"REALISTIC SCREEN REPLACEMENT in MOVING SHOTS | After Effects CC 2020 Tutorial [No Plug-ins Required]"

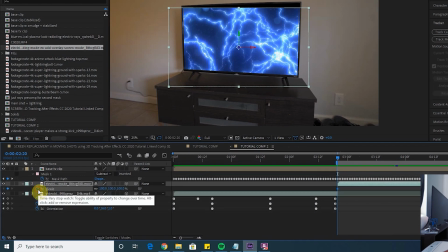It's a 3D clip, press R to open up orientation, S scale, P for position, click all those stopwatches,
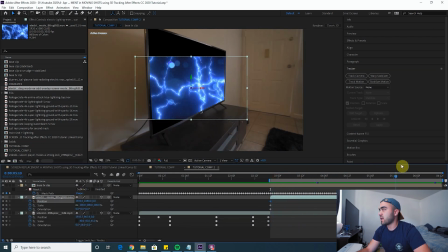and then press U to open up your keyframes, and then you just go through and animate this one the same exact way we just did on the last clip.
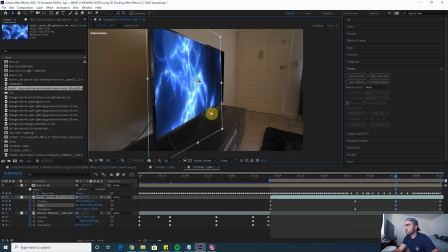Nigga, I'm just getting started. I hit on my targets. I promise I'm very defined. If I do not win the Grammy this year, then I blow that bitch up in an arrow and die.
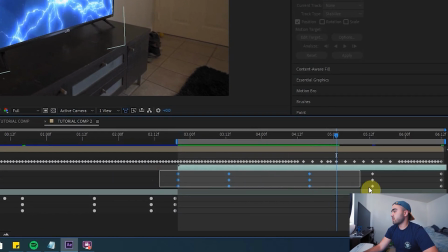And once you have something you kind of like, select all your keyframes and then control click, and that'll just smooth them out a bit.
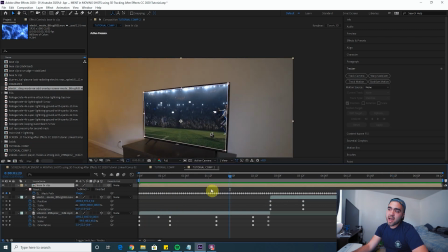And then in order to make this look a little smoother, I would go into your mask for your TV clip, the original clip, and feather it a bit.
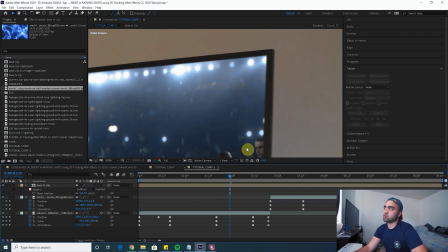So just press F and then add maybe 5 pixels worth of feather, and that just makes it look a little softer and realistic.
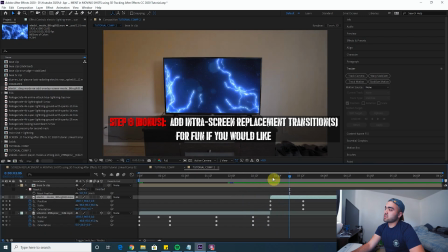And one thing you could do to smooth out that transition is to literally just add a transition.
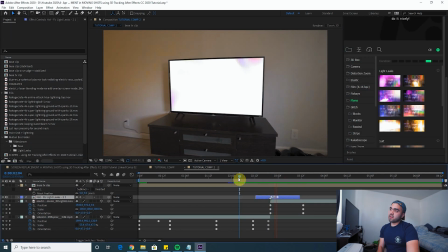I'm just gonna use a preset motion bro transition right here, and voila, now we have a little transition within our screen replacement.
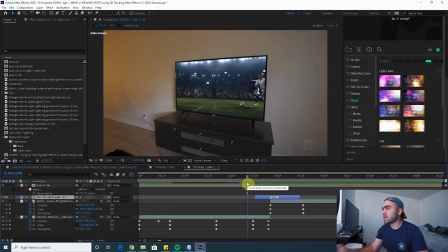And that is essentially it.
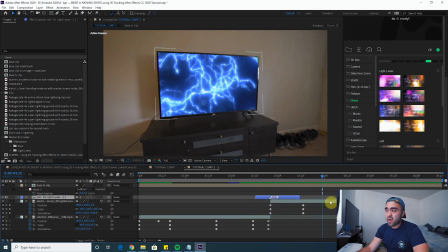One last thing I would suggest doing to make your screen replacement look even better is to color correct this to blend the screen with your original clip.
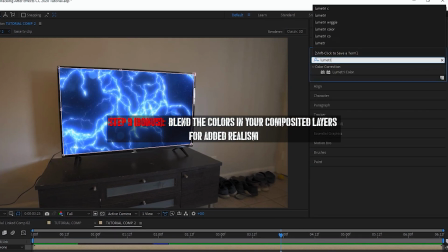I'm just gonna go through the process of how I would blend these two with Lumetri colors. I'm gonna add a Lumetri color layer to my original clip.
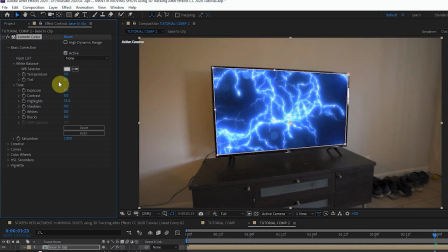I think the highlights should be higher. In order to kind of match the screen, let's make the room a little colder because it's really warm. I'm doing this really quick just to show you guys how I would blend these just a little bit further and make it look a little nicer. Let's add some contrast, lift the shadows a bit, add some saturation.
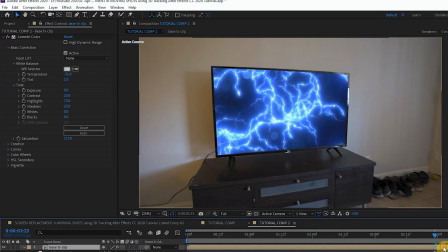And that's already looking a little better blended.
You get buried in silence, the day that I die, I get buried in diamonds.
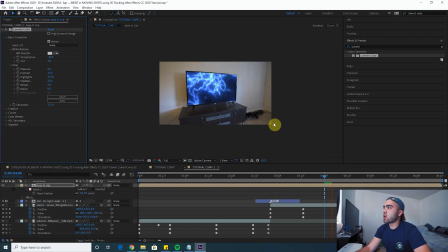I'm killing you niggas, you barely survive.
And that looks far better than it originally looked already to me.
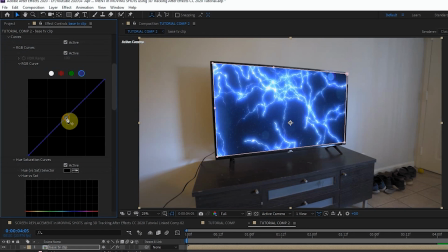I'm actually gonna add some more blues to the midtones. Drop the reds a bit.
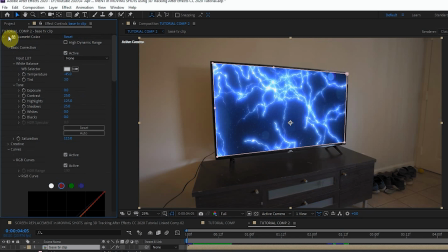And there, I didn't spend much time on that,
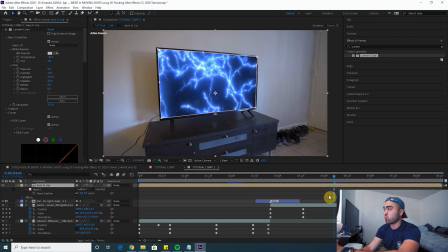but I'm showing you how doing some color correction to blend your clips just really helps make things look a lot more high quality and a lot more realistic.
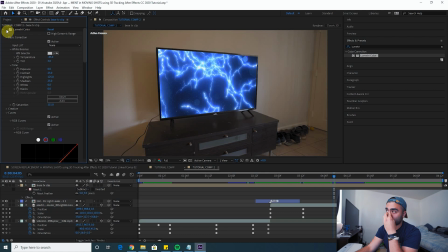Cause this looks like I just threw an effect on there. The screen is a lot more contrasty than the background. So
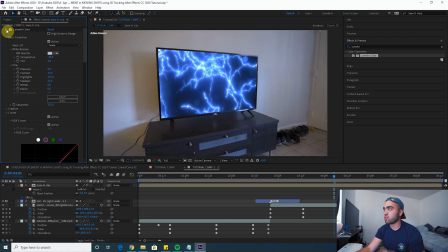I added some contrast, lit up the background a bit. Now it just blends better.
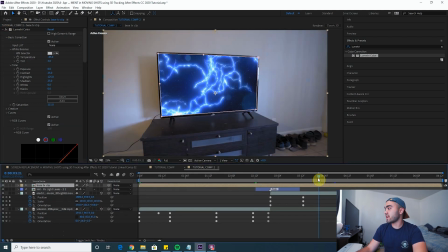One last thing I would do to blend these clips together is add a good LUT on top of everything.
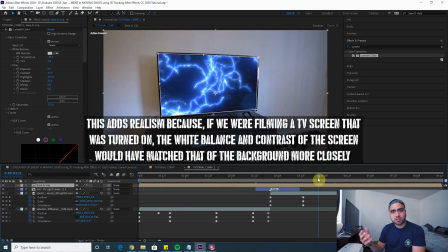This is something I do on pretty much all my videos. And what that's gonna do is just make the colors consistent between the actual background and the screen.
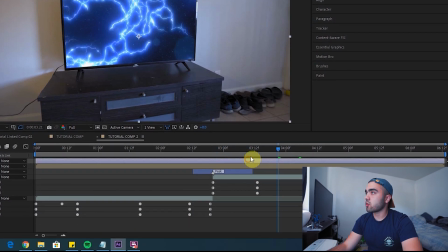Add an adjustment layer above everything, do a Lumetri color layer, and then put a LUT on top of the image.
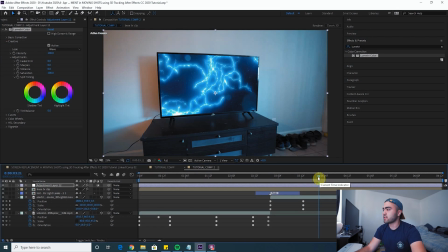And this will just blend the colors further. This makes everything look that much more realistic because the colors are blended and everything just flows together nicely.
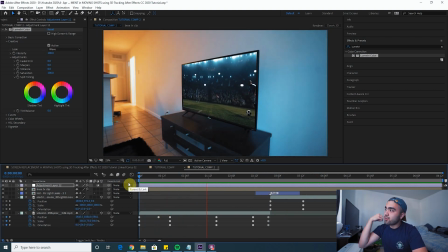And once you do all that, hopefully you get something like this, a realistic screen replacement.
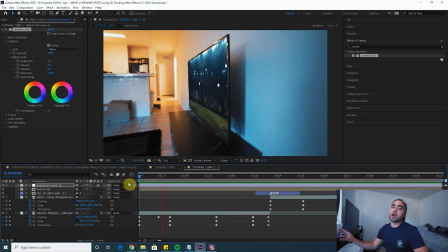Using these tools, you should be able to replace your screens with anything you want. I know it's tedious, but the more time you put into these, the better they look.
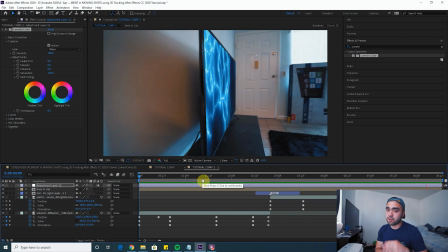I say that in every tutorial. When it comes to VFX, the more time you put into it, the better it's gonna look. That's it for the tutorial. If you guys haven't seen my advanced hyperlapse tutorial I posted last, make sure to check that out as well. That's a very fun tutorial I did a few weeks ago. Make sure to check it out. I'll put a card on the screen and subscribe to the channel. I am still trying to grow my Instagram a bit, so if you haven't followed me on Instagram, make sure to follow me on there at Kocak. Right here. I always post on there whenever I have a new tutorial coming out, so follow along on there, subscribe to the channel, and let me know if you guys use any of my tutorials to create these effects. Feel free to tag me in them on Instagram or DM them to me, and I would love to watch what you guys create using these tutorials. Anyhow, that's it for the video. Thanks for watching, guys, and I will see you guys in the next video. Peace.
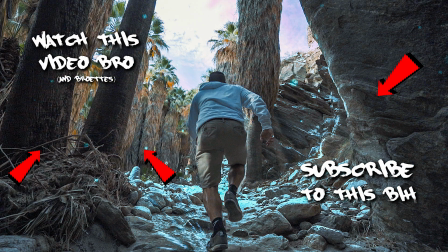I don't wear Prada, just bring me a white tee. I bust on my jealous. I still wear the Nikes. I roll with some hitters. I know you don't like me. I shit on you niggas. Now bring me some whiteies. You think I'm a killer? Well, maybe I might be. I ain't got no feelings. I dare you to fight me. I swing with a limp, but I'm